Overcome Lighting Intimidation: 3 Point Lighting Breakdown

You have the camera, you have the lenses, but your images are still coming out flat. The missing element is lighting. Lighting helps shape the way we perceive a space.
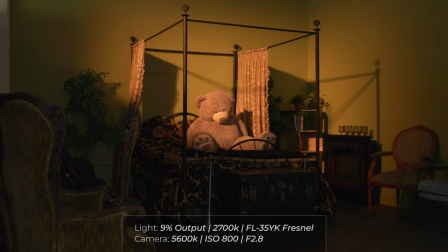[0:09]
Light can be used to direct viewer's attention, highlight important subjects, suggest a mood, or add some style to your videos. Today we're going to go over one of the basic lighting techniques, the three-point light system. The first thing you should do when entering a space is turn off the lights. Some buildings use lights that are designed to match daylight, but most of the time they've vary in color sometimes even within the same room photo and video lights are
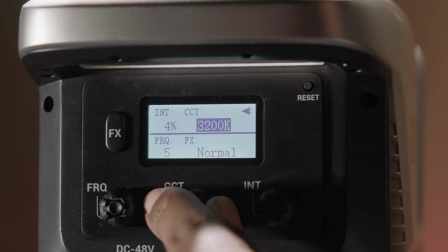[0:34]
designed to adhere to color temperatures that can be referenced in the camera this allows you to set the white balance in your camera to
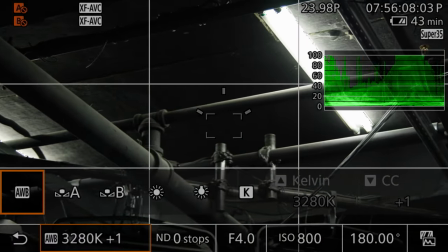[0:40]
match the color temperature of the light most cameras have an auto white balance but depending on your environment the camera may misjudge the white balance or even worse
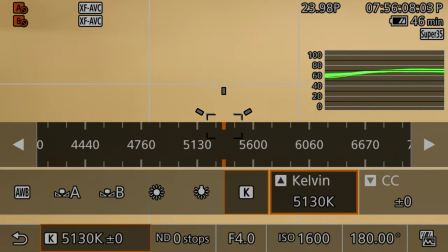[0:48]
change it mid video so if you know the color temperature of your light it's far more accurate to manually enter it into your camera the
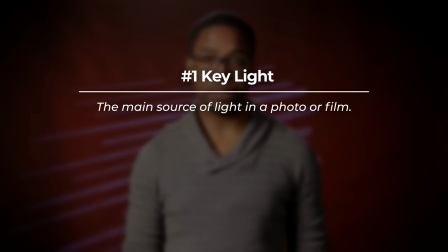[0:55]
key light is our main light source that sets the tone for the space. In this space, we're going to use a COB light.
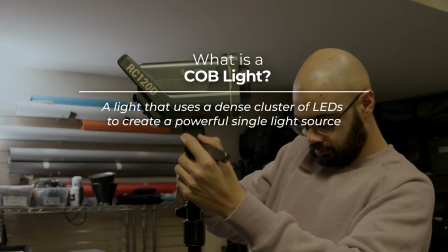[1:02]
COB or chip on board is a light that uses a dense cluster of LEDs to create a powerful single light source. We chose to use this light because it has a bowence mount for modifiers. We'll get into why you want to modify your light a little later in the video.
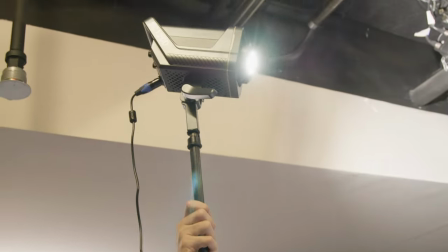[1:16]
First thing we're going to do is raise the light. In real life, most powerful light sources come from above. Thus, raising the light creates a more natural look to the video next we're going to adjust the brightness until the skin tone is exposed to
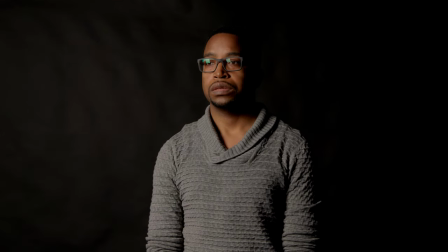[1:29]
our liking this can vary depending on a person's skin tone and the camera but the goal is to get the skin tones to land in the middle of the exposure range depending on the angle of the light you may create some unwanted shadows or hot spots to even this out we're going
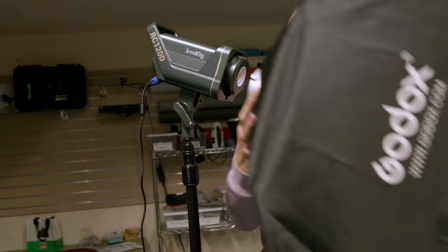[1:43]
to add diffusion this is where the bones mount comes into play we're going to add a soft box to the front of the light to add some diffusion and
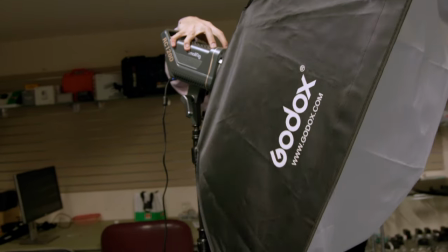[1:51]
create a larger light source.
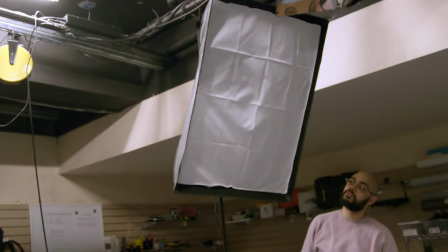[1:52]
Larger sources of light create more natural light roll-off, however they will also require more powerful lights as it's distributed across a larger area. You might have noticed that the light is not directly in front of the subject. This is to add some dimension and shape to our subject.
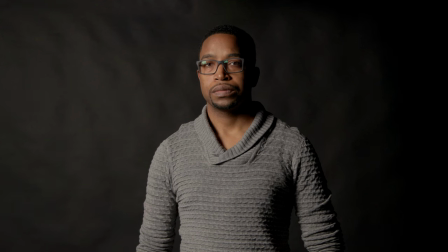[2:08]
Moving the light further to the side increases the shadows and adds a bit of drama to the shot. If you have the key light in a position you like but find that the shadows are too dark, this is when we add a fill light.
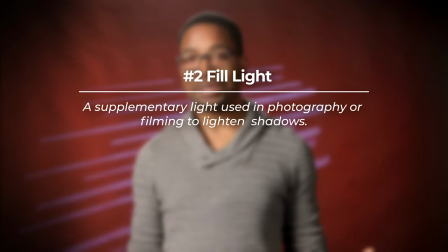[2:18]
The fill light, as its name suggests, fills in the shadows.
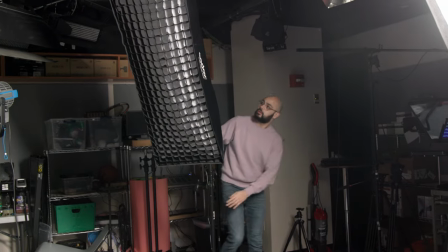[2:21]
For this light, we're going to use a similar COB light and a softbox setup as the key light, and position it in front of our subject on the opposite side from the key light.
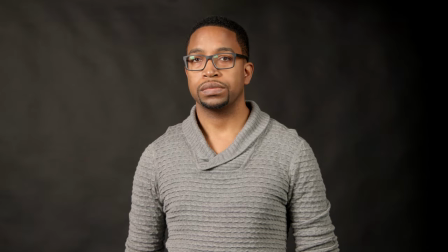[2:30]
The goal is to fill in the shadows but not eliminate them completely, so we will set it at a lower output than the original key light. Moderation is important here, as it will affect the tone of the image. Next, we're going to add a hair light.
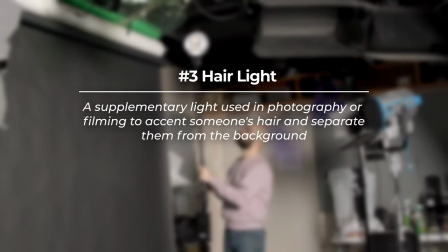[2:44]
The hair light goes behind our subject to add some separation from the background. We position this light behind the subject on the opposite side of the key light.
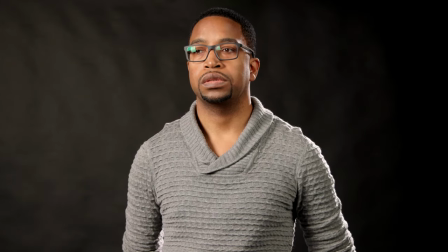[2:52]
Like the fill light, moderation is key here. If it's too high, it can make the subject look like they're glowing. Now that we've lit our subject, we can direct our attention back to the space. Ideally, we want to have enough light in the background to see it, but not enough to distract from our subject.
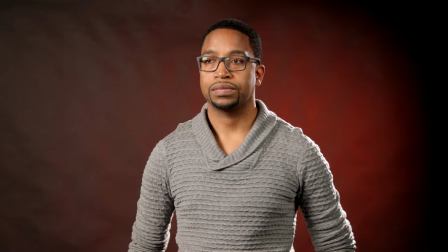[3:07]
In our space, we're going to use additional lights to add some color to the background. And that's it.
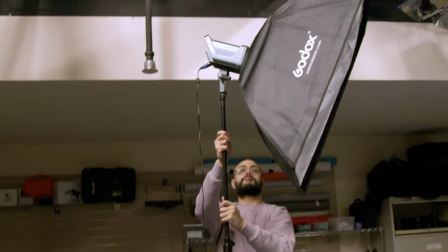[3:13]
That's the basics of a three-point light setup. It's a simple and effective way to light interviews, scripted content, portraits, and more. From this foundation, there are a ton of ways for you to get creative by adding more lights, diffusion, or changing the color of the lights. We use C-A-B lights in this example, but the same principles can be applied to just about any other type of lighting,
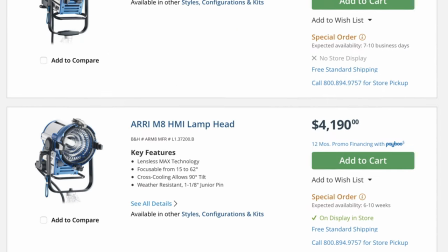[3:33]
ranging from traditional tungsten and HMIs to fluorescent light fixtures and LED panels.
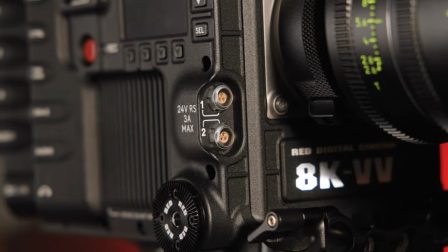[3:39]
The most important lesson to take away here is whether you have a high-end cinema camera or a smartphone from three years ago,
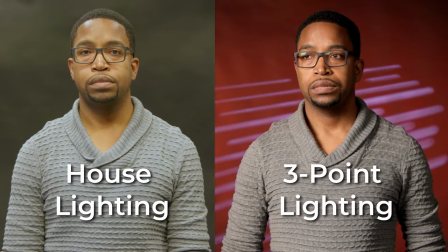[3:45]
lighting can transform boring footage into something special. What are your thoughts on the 3-Point Lighting System? Are you interested in more content to upgrade your lighting game? Let us know in the comments below. I'm Jabari with B&H. Have an illuminating day.